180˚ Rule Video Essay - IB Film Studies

The 180-degree rule.
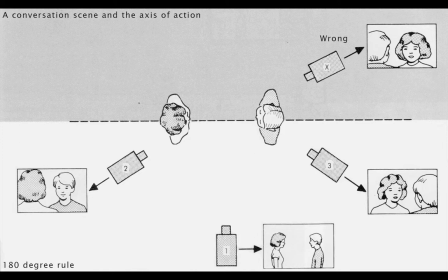9s
The 180-degree rule is the restricting of camera movement when filming a movie or TV program because it will create confusion in the audience. As seen on the diagram, two people are having a conversation. In between these two people is a line. This line is called the line of action or the axis of action.
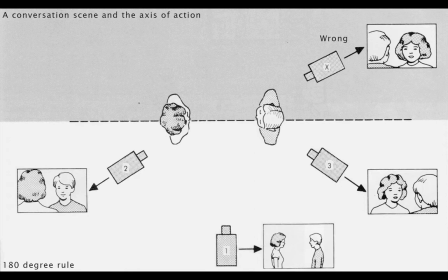28s
When filming, the cinematographer is restricted from going over the line of action because it may confuse the audience, as seen by the camera.
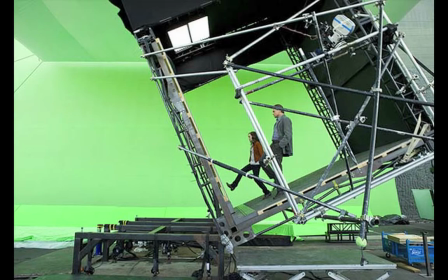43s
Spatial awareness. Spatial awareness is a fundamental part in the 180-degree rule.
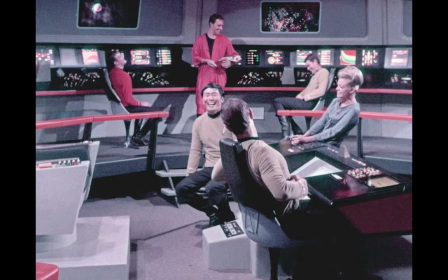49s
It allows the audience to understand where the characters are in relation to each other,
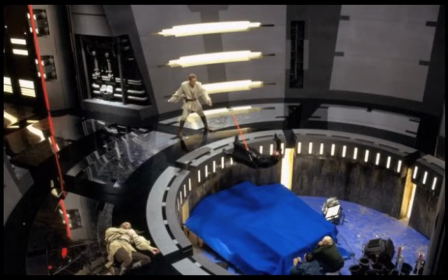53s
therefore enabling the audience to understand the staging of the scene without having to see the whole set. To explain this further, here is my example of following the 180-degree rule.
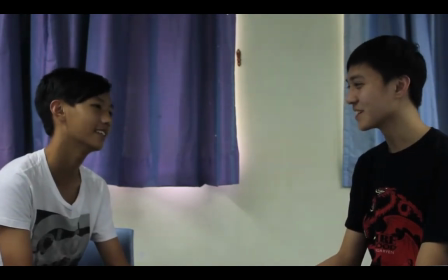64s
As you can see, Tim is facing towards Giles and Giles is facing towards Tim.
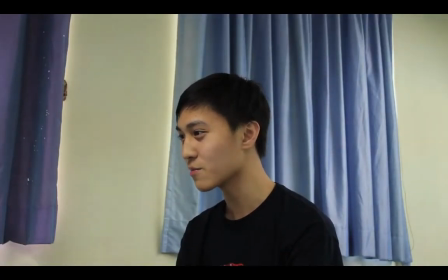69s
Tim is facing towards the right and Giles is facing towards the left. This gives the sense of spatial awareness, therefore not disorienting the audience. Some major films also follow this rule.
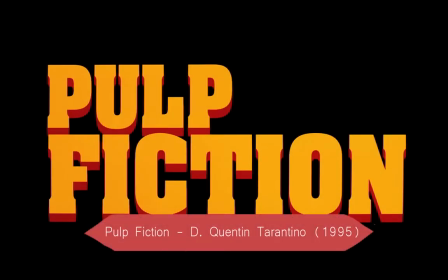80s
The film Pulp Fiction, directed by Quentin Tarantino in 1995, uses the 180-degree rule.
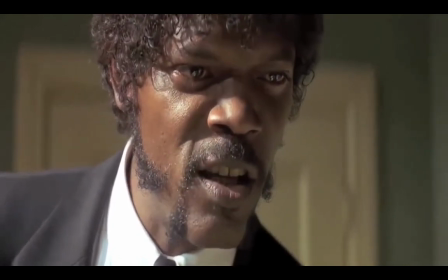88s
In this sequence, Samuel L. Jackson's character, Jules Winfield, is having a conversation with actor Frank Whaley as Brett.
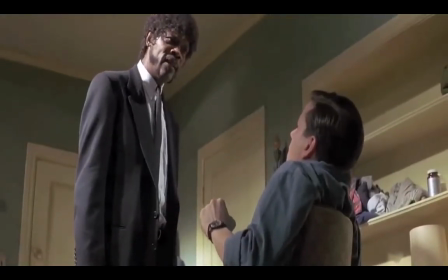96s
Jules Winfield is looking downwards and to the right. Brett is looking upwards and to the left.
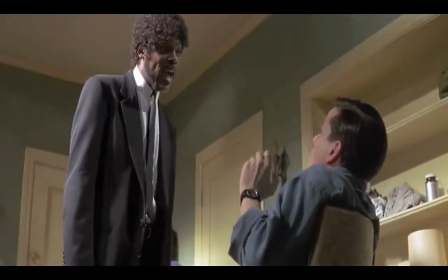101s
Because the camera angles stay within the range of the line of action, the audience can understand where the characters are in this room.
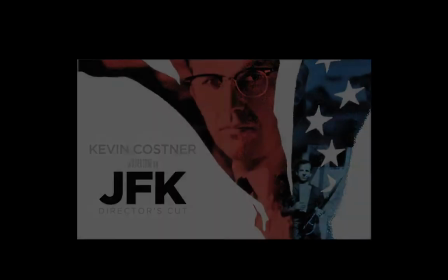109s
Some films may not follow the 180-degree rule. The film JFK, directed by Oliver Stone in 1991,
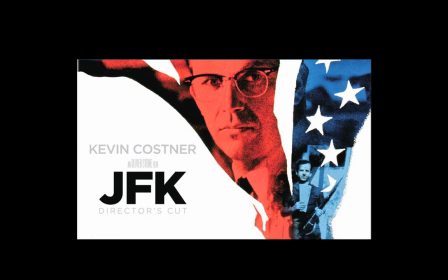117s
presents to us an example of breaking the 180-degree rule while being used effectively.
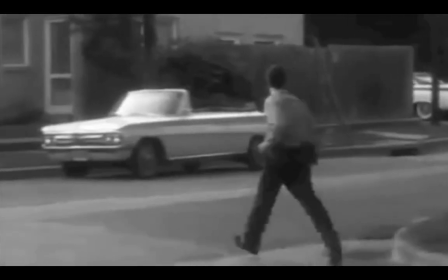124s
In this sequence, the character Harry Lee Oswald, acted by Gary Oldman, makes a desperate run for his life after just killing the president.
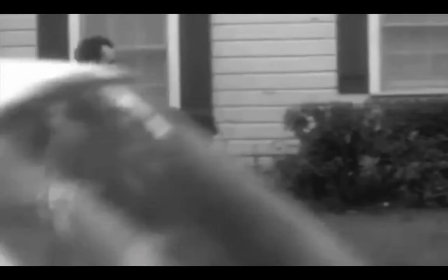133s
The use of breaking the 180-degree rule is effective because it creates disorientation
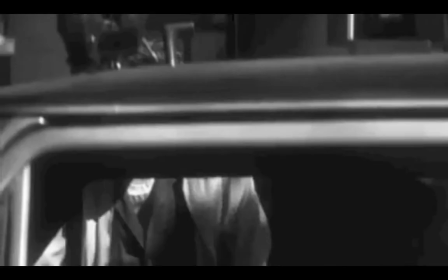138s
and connotes how the character is trying to flee from the authorities but has no sense of direction.